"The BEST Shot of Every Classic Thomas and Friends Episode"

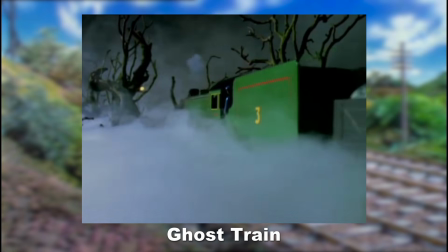1239s
This was the first spooky episode of the show, and it would become something of a tradition as it went along, with the production crew going out of their way to make the sets look as eerie as possible.
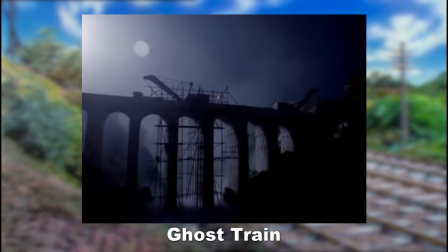1248s
As the first one, Ghost Train immediately sets the standard, with sets full of thick,
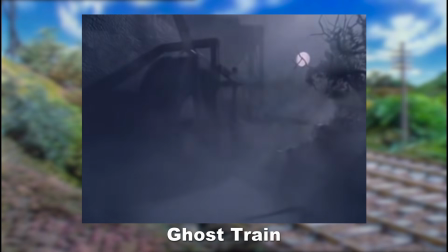1253s
rolling mist, and minimal lighting illuminating things in the darkness. My personal pick is this one of Tidmouth Yard.
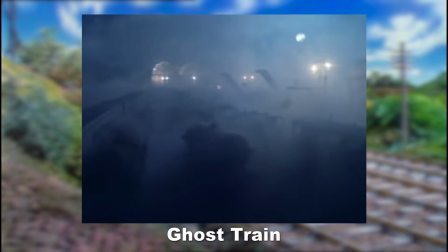1260s
It looks so eerie here, just blanketed in fog.
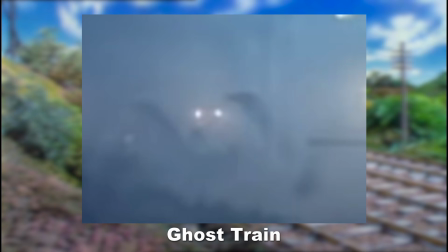1265s
The rows of arranged wagons almost look grave-like, and those cranes over there, they look like monsters or something.
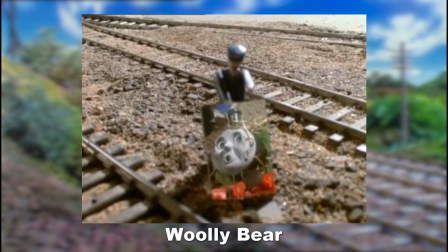1272s
It's this one here, if only because of the unique sight of an engine seeing itself in a mirror.
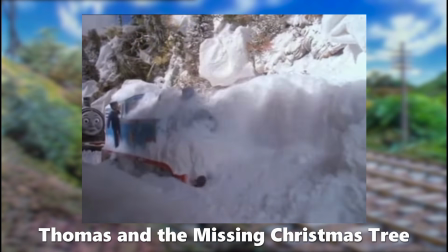1277s
Thomas being pulled from the snowdrift is such a funny looking shot. He's pulled free by the twins, and he's just got this big clump of snow covering his face.
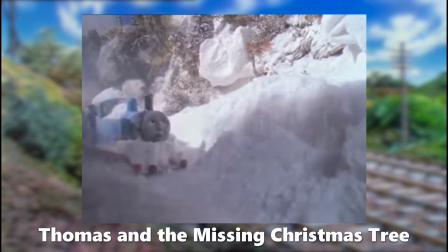1286s
There's a beat, then the snow is just blown away to reveal an expression of pure annoyance.
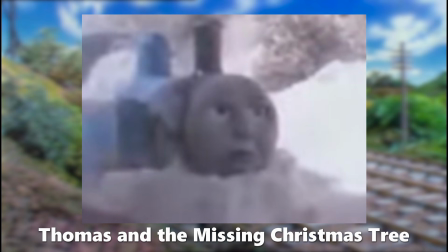1292s
He's not scared or frightened of being buried alive and frozen. He's just pissed off at being stuck there.
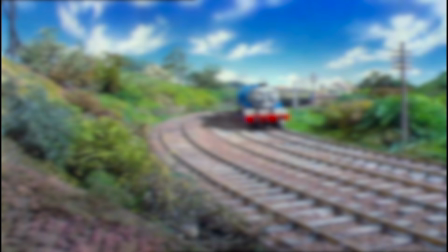1301s
Season 3 onwards has a whole new visual style, and with that comes plenty of new shots.
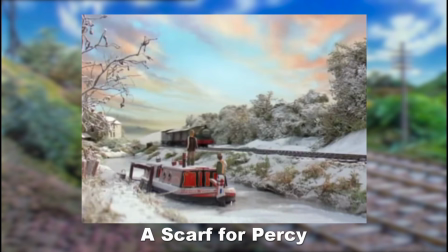1306s
Percy travelling down the canal here just looks lovely. The skybox behind him actually looks quite realistic, more like the sort of one you'd actually see with snow.
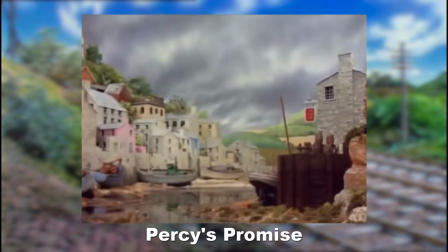1314s
Percy going past the coastal village looks good. I like the way it's framed, and this set reminds me of Fishguard, which is one of my favourite places in Wales.
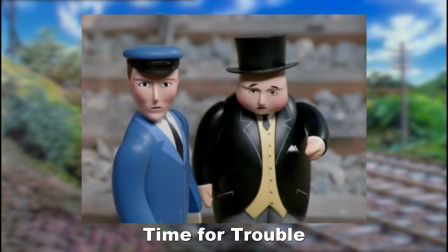1322s
The way the Fat Controller looks here did amuse me. Look at the way his hat is placed there, sort of dangling on the side.
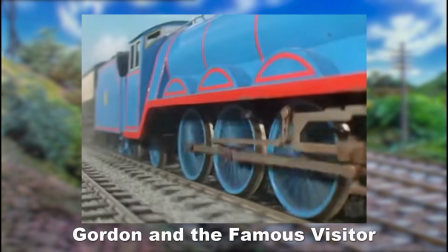1329s
Totally undignified. This angle of Gordon, where we see his wheels working as he thunders past, is really good. I said earlier that I do like shots where the faces aren't visible, and this one goes even further, showcasing some of the machinery that makes this big guy work.
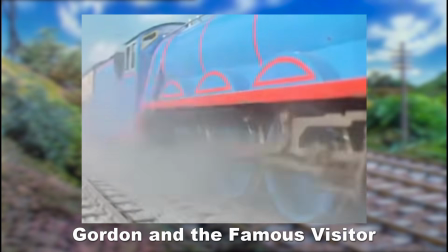1344s
I'd love to see more shots like this, honestly.
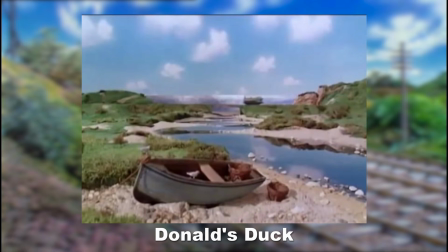1347s
This episode and season are full of lovely coastal shots, and this one of Duck travelling past way out in the background is my favourite. This feels like an illustration, with the production artist adding plenty of character to the scene, with objects such as the boat in the foreground with the seagulls resting on it.
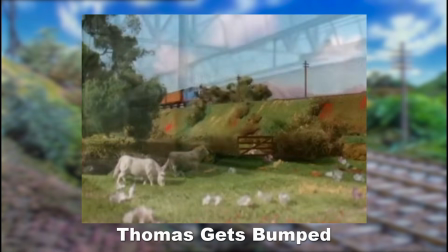1363s
It feels like a proper snapshot in time. Thomas going past the field with the animals grazing is a nice shot.
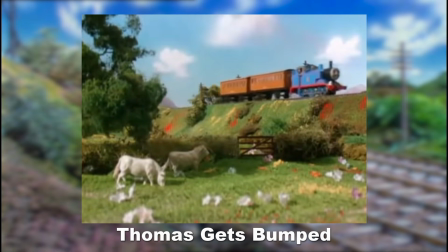1368s
It's a great example of Season 3's more vibrant colours, which really pop out at you from the screen.
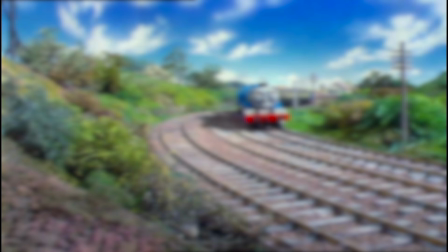1373s
Personally, I've never liked Season 3's visual style as much as Season 1 or 2, but I won't call it bad, it's still awesome.
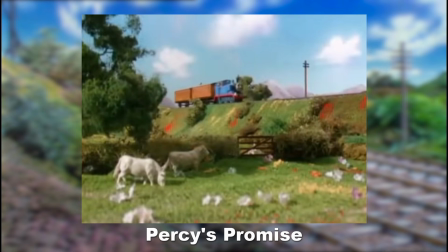1380s
The scenery is still beautiful, and this particular shot is just a nice look at the countryside life.
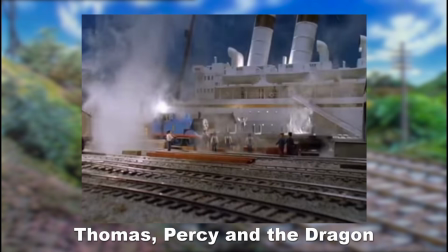1385s
I like this shot of Thomas next to the ocean liner, which absolutely dwarfs him. I think it's the SS Vienna prop brought back from Tugs, and it's good to see it again.
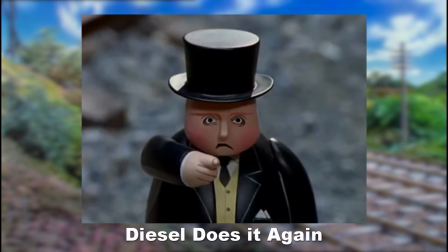1393s
The close-up of the Fat Controller reprimanding Diesel really stood out to me. He looks so severe here. What is up with his eyes? He looks possessed.
I'm evil.
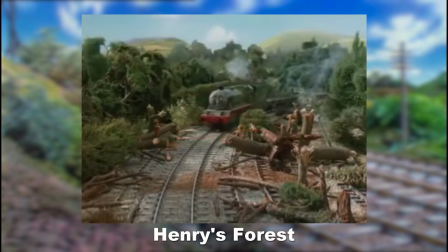1404s I'm evil.
The first shot of Henry seeing the forest after the storm is my favourite here.
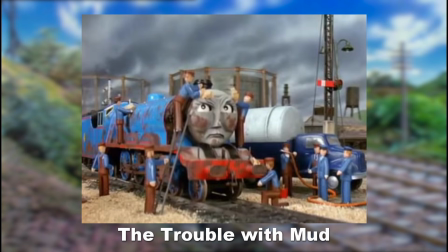1409s
I really like the high angle shot looking down at Henry, showing all the devastation. Gordon being washed down by a Hool crew shows that these jobs, especially on bigger engines, really do take a lot of work, with many hands involved, and it's cool to see so many human characters working at once.
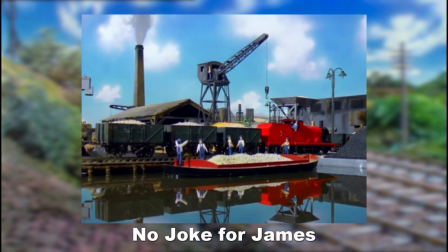1423s
I also really like the stormy backdrop this episode has. It's only briefly seen in a montage of James working at the docks, but I really like this shot. Series 3's more vibrant colours really work well here, with James's red standing out amongst the cooler tones of everything else in the background.
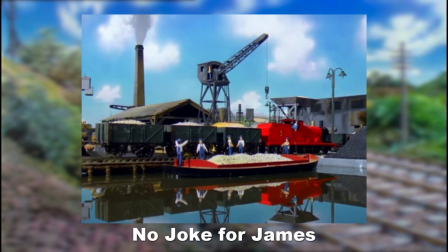1439s
And I love the way the water is positioned with a perfect reflection of everything, making for a shot that's almost perfectly mirrored from top to bottom.
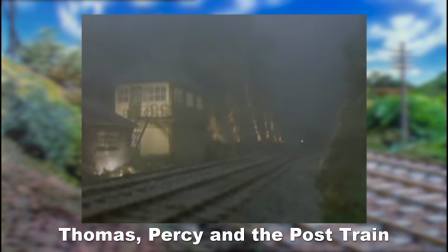1447s
Thomas and Percy passing each other in the fog is my absolute favourite shot here.
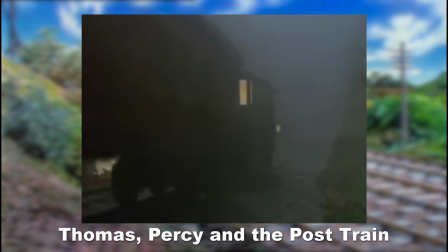1450s
I love how atmospheric it looks with the dim lighting, and it's great how it's timed, so that you see Percy at first with only an approaching light in the distance to indicate another engine, and just as Percy disappears into the fog, Thomas emerges from the fog. One goes in as another one comes out.
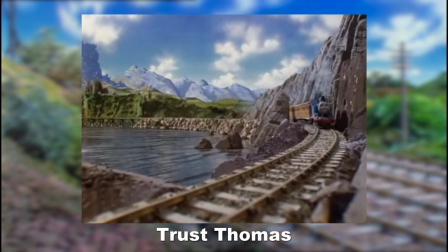1466s
I love the Series 1 backgrounds. So this episode opening up with stock footage from back then was a real treat.
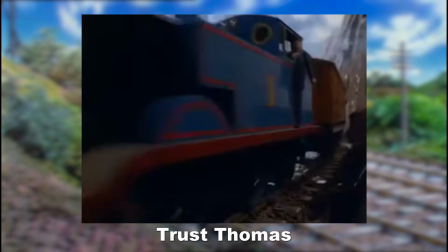1473s
Seeing Thomas travelling down what was Toby's old line is easily my favourite shot of the episode.
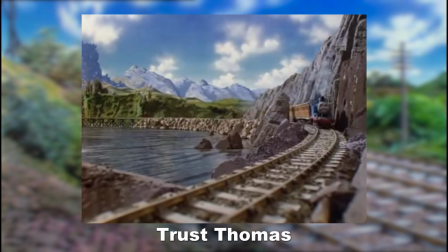1479s
I mean, just look at that. Look at that. Series 1 goodness.